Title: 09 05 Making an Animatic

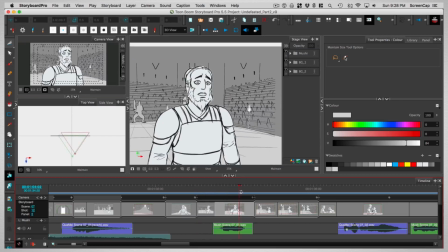(4:12)
And since the shot is already split into two panels, I need to get the background levels into the same position for that second panel.
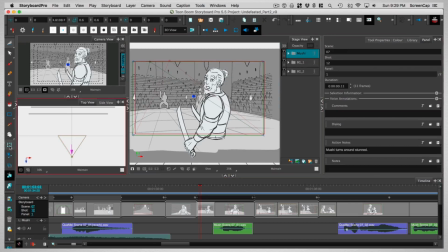(4:21)
So by selecting them with the Layer Transform tool, I can copy the position and scale coordinates in the Tool Properties panel and paste them to the groups in the second panel.
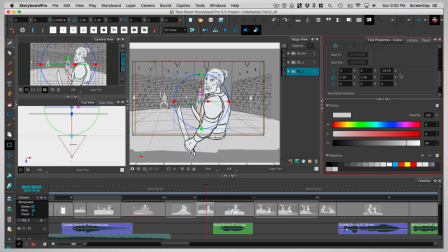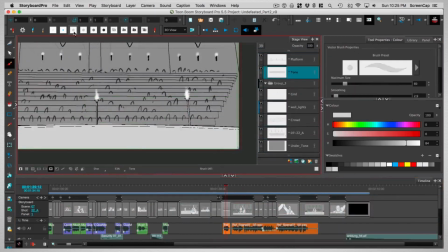(4:48)
I'll do the same process for a couple other shots too.
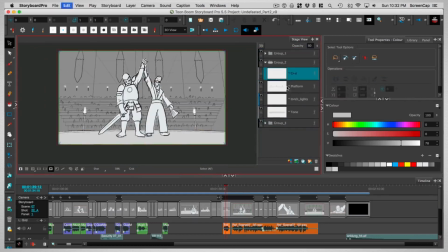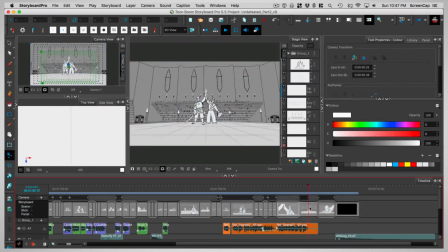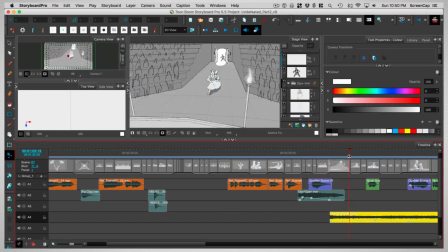(5:06)
Now I've actually noticed something important here. We've got a bad cut between these two shots. Because they have a similar sort of perspective running back toward the bright light source of the door, there's this weird sense of shifting as you cut back and forth.
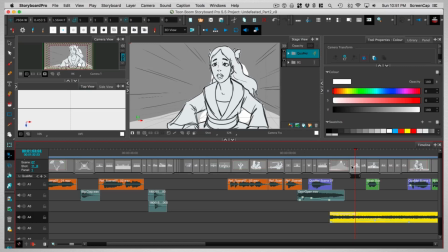(5:21)
Fortunately, I have an easy fix in this case. I can just move that second shot later so that those two shots aren't right next to each other.
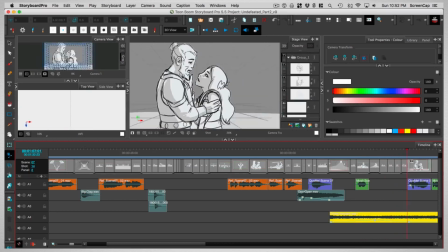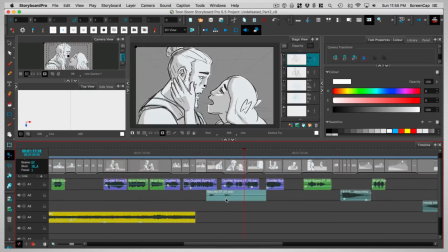(5:39)
Now it's just more fine-tuning of the timing and the sound mix.
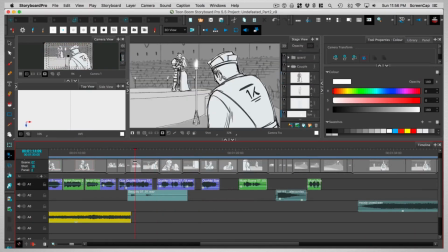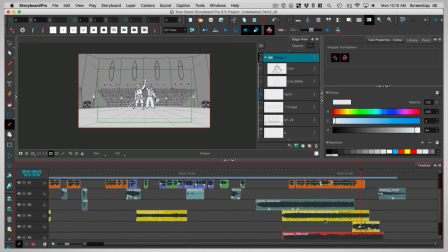(5:49)
There, now I've got it all edited. So we could preview the whole thing here, or switch over to pitch mode and view it there, but why don't we just jump ahead and look at how we export the animatic and view it then. We'll look at exporting in the next video. I'll see you there.